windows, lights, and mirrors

For some reason, every time I do a YouTube video, I always either just got a haircut or need a haircut. I think it's usually need a haircut, but a little pro tip. If you don't know what studio mode is on aperture lights, you should read the manual, but if you don't want to do that, it dictates if the light turns on when you plug it into the wall. Studio mode on, you plug it into the wall, it turns on. Studio mode off, plug it into the wall, it does not turn on until you hit the button.
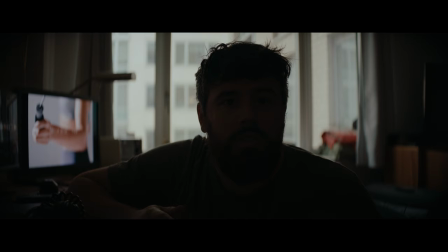Let's talk about shooting in front of windows or with windows in the back. I found myself in this scenario a lot when I was first starting out and I found it always kind of hard to make it look right and the big part of that is just the size of the source.
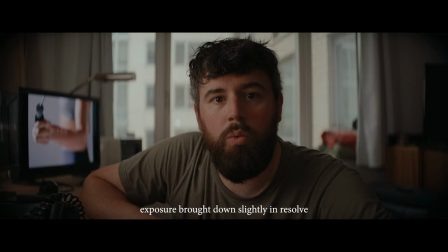In this scenario right here I'm going to plug back into the wall studio modes on. So what we have here is a leco mount or the spotlight mount pointed at the wall right here and it's fairly big.
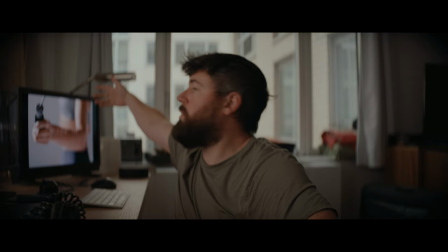You can see it on my arm right here, but it goes out from where the camera is maybe to here.
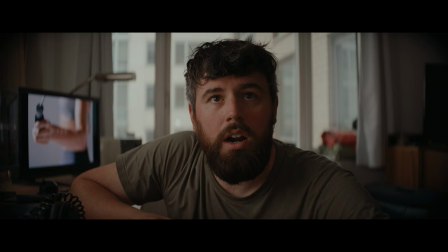It brings my exposure up, obviously, to a point where I look more normal.
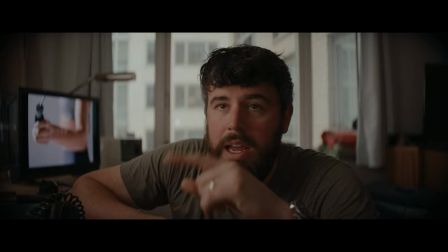Before we look at the other setups, which I already filmed, I'm just going to make this light be smaller.
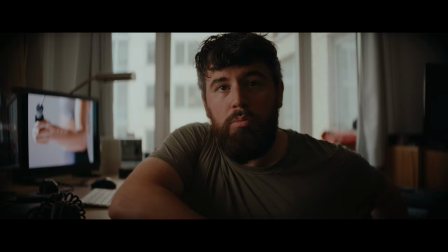You can see how big this is. So I've made it a bit smaller and more in a rectangle.
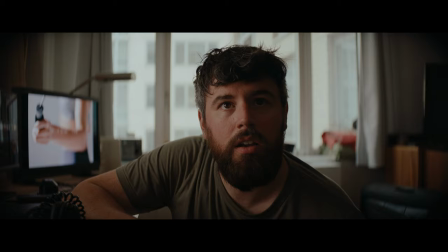since we have a window in the back, just letting light in everywhere, bouncing it off the wall over here is kind of like a extension of the window.
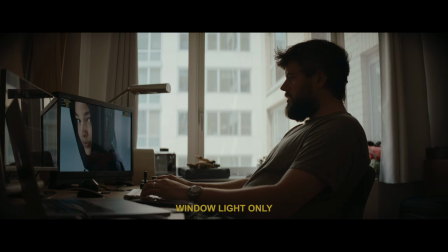So moving on to the other shot, the light is behind me off to frame right,
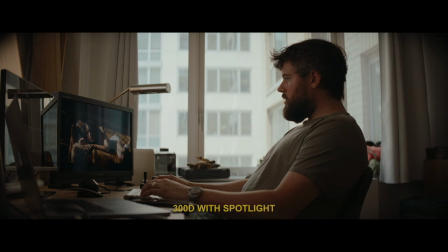pointed at the wall in front of me, bringing that window light around to my face.
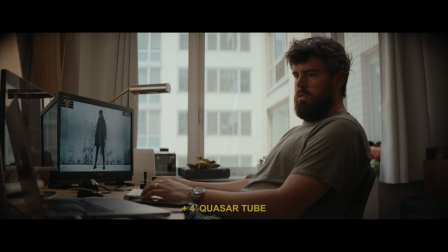And then there was another shot where I used a four-foot quasar tube over my head just to bring in a little bit of extra light from the top.
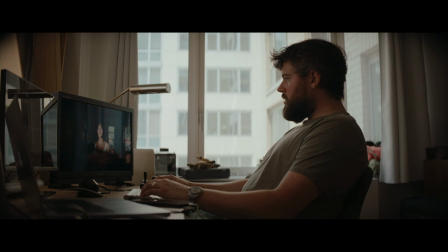And then you can see this here with just the light bounced off the wall that's in front of my face.
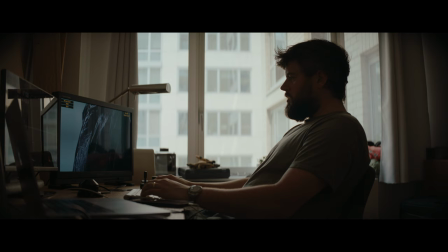And you can see it with just the quasar tube. And you can see it with all of them turned off.
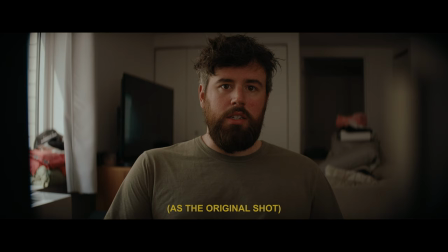Okay, so here's the same lighting setup. Camera moved around to the other side of the desk.
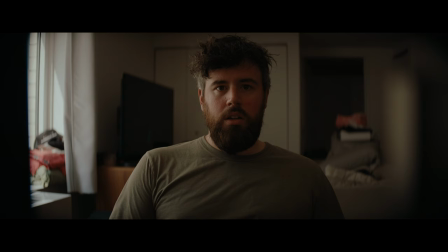Let's hit it off. And now we're working with no lighting besides what's coming out from the windows. So let's say we want this to be daytime coming out from the windows.
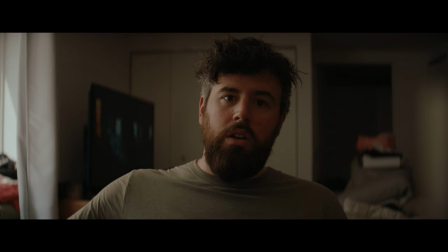Typically in this scenario, you'd get a powerful light, put it out of the window, and push light into the room.
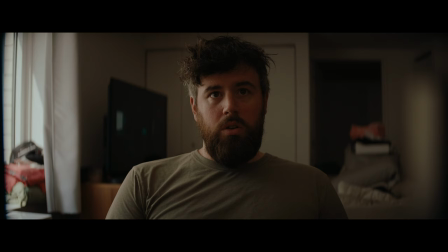We will attempt to work with the window light, make it look a little sunnier and considering using a mirror.
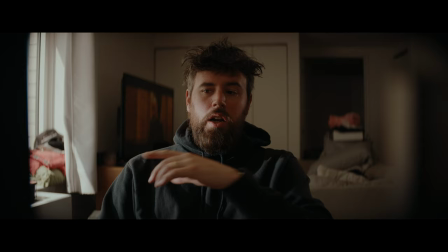Okay we are back. I actually did put a mirror right here. It's a small mirror like this big. Liko going into it. Spotlight mount. We can see what it looks like off and with it back on. You can see where the hard light stops below my eye.
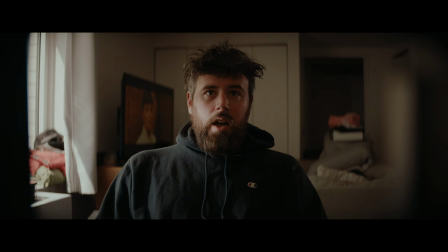We get some hard light down here. It actually looks like I just turned on the camera with no lighting at all. As always, this is just a starting point. In YouTube videos, you talk right to the camera, but filming yourself talking right to the camera is fine to practice and everything,
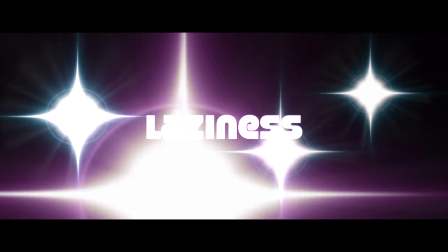but it's a lot different when you're filming a movie or a commercial because you're not really having people talk directly to the camera. So without doing any work, just in terms of where my head would be pointed, if this was a shot in something narrative or a commercial,
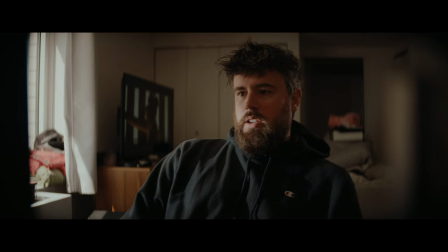I might be somewhere like this I might be like over here in the frame or something or
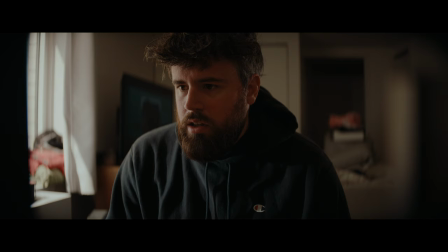like working on the computer if I was doing something it could be working on the computer here so I'm kind of out of the mirror but if I was maybe here looking
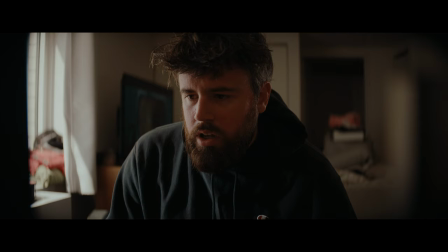at the computer and we can see with it off this